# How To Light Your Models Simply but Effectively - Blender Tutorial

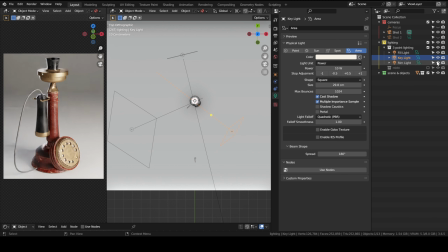244s
The goal of this light is to separate the object from the background by having a sort of a light silhouette around your object. There is no specific rules. It's usually, it has an intensity that's lower than the main key light, but sometimes it can be
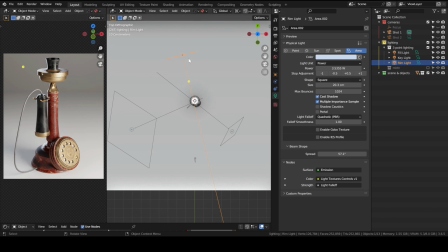262s
it can have a higher power if you want the silhouette to be more pronounced. And also don't be afraid to play with the spread for this light, because sometimes you don't want the light to hit the ground. But I assume this is going to be way easier starting from Blender 4.0, since we're gonna have light linking.
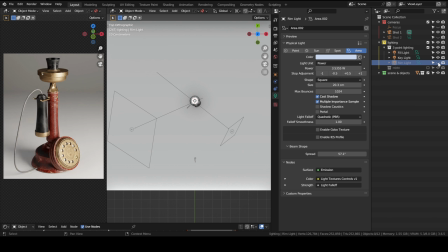282s
As for the color of this light, you can try to go for white, like the key light if you want, or you can choose a cooler color, so something that's going a little bit towards blue.
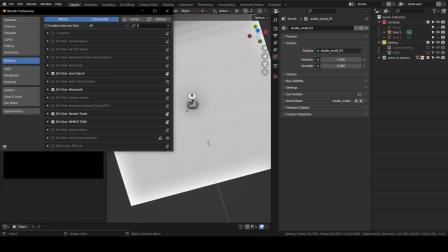294s
In Blender there's an add-on tree light in.
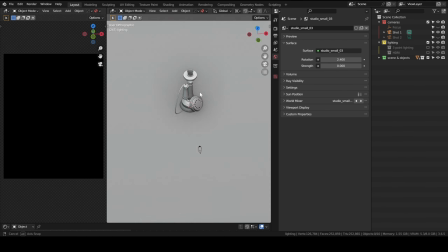299s
So if you enable it, you can select an object to choose as your target.
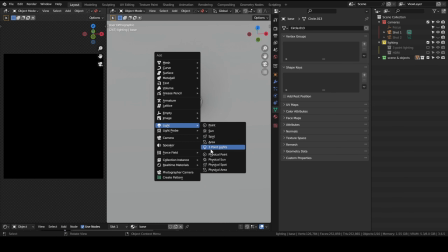304s
And then when you go to lights, you're going to have this option, 3-point lights.
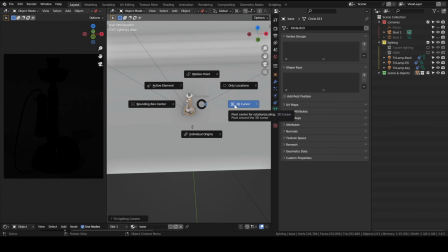309s
Then you're going to have to choose 3D cursor as your pivot center.
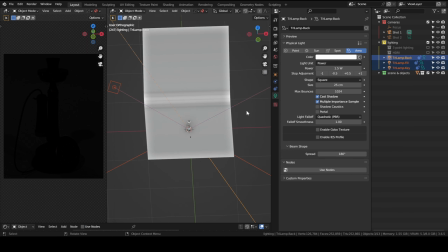316s
Then you select the tree lights, and then you can scale.
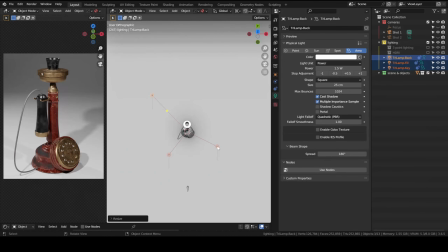320s
So maybe you can use this as a base, start then changing the power and then moving your lights.
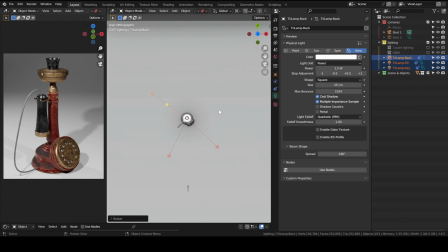327s
But I usually like to do it from scratch. It doesn't take much time.
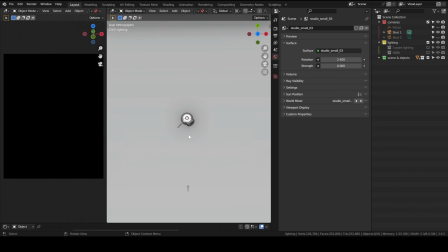330s
The second method, which in my opinion is easier to implement, is using an HDRI with a twist. But not just any HDRI.
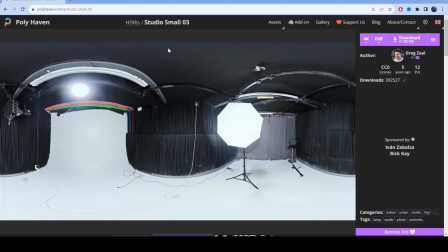339s
You're gonna have to choose one from HDRI Haven, but you're going to have to choose the studio ones. So we have multiple ones, I think from 1 to 7. The purpose of choosing these HDRIs is that the light here is directional.
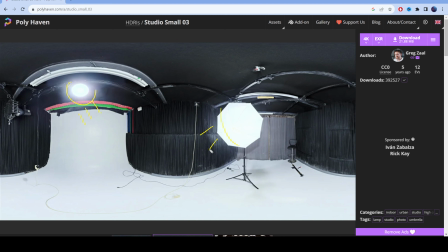354s
So we have a source light over here, we have a softbox here, but everything in between, as you can see, these I don't know what they're called. I'm not a photographer, so if someone knows, you can tell me.
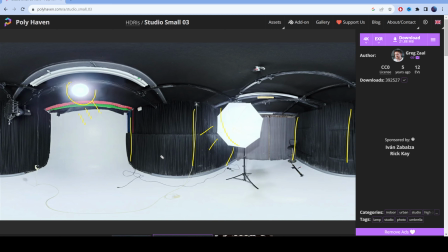366s
I think these curtains here allow for the light to not reflect, to be dispersed in between the curtains, I think. So we really control the directionality of light.
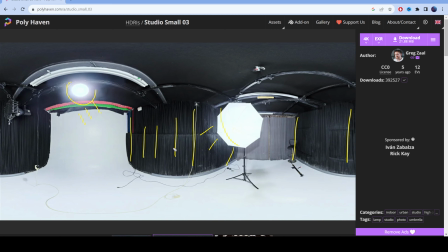380s
That's why they have this sort of texture, I guess. So this is the goal of this of choosing this HDRI, is that we can control the direction of the light by playing with the rotation.
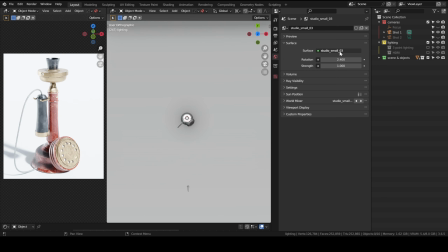393s
So here in Blender, I chose the one I showed you, Studio Small 03, and I have this rotation 2.4. You can see that the light is coming from this side, based on the shadows. You can obviously, depending on the HDRI you chose, you can change the rotation until you find something,
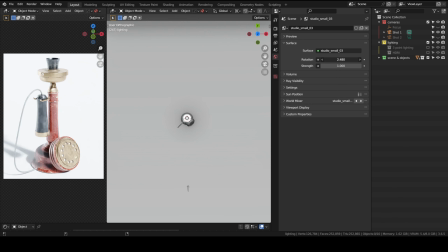414s
until you find the direction that you're satisfied with. You might want to light, for instance, your prop from the left side. In that case, you'll rotate it the other way. But in my case, I chose this value because I will also be adding what I call a gobo plane.
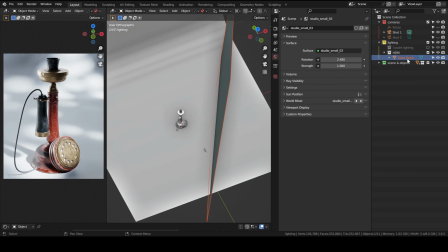433s
So if I enable my collection here, I have this called the gobo plane. We switch to rendered view.
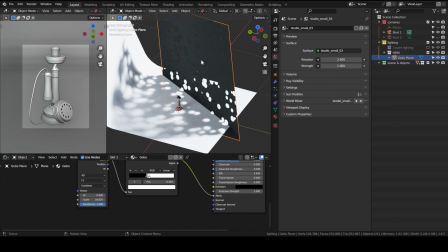438s
You can see it's a simple plane with holes in it, and the way we achieve this is using a Voronoi texture with a color ramp. We squeeze the black and white values to make
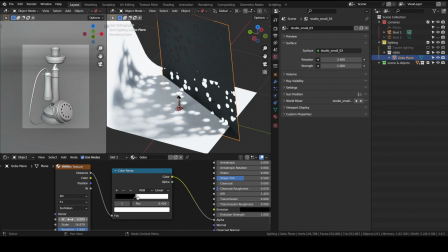452s
the holes more pronounced, and then we switch it to 4D so we can play with the W factor without impacting the scale of. You can obviously also change the scale until you find something you're satisfied with.
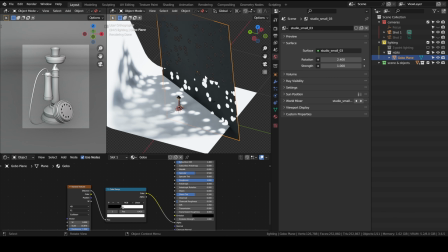464s
So yeah, with this we create sort of a gobo, and I personally think it looks
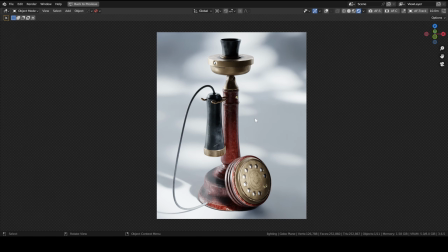471s
better than the 3-point lighting setup, in my opinion, because it makes the scene a lot more dynamic. And you can even, like, by playing with the W factor, you can choose exactly where you want your shadow patches to fall on your model.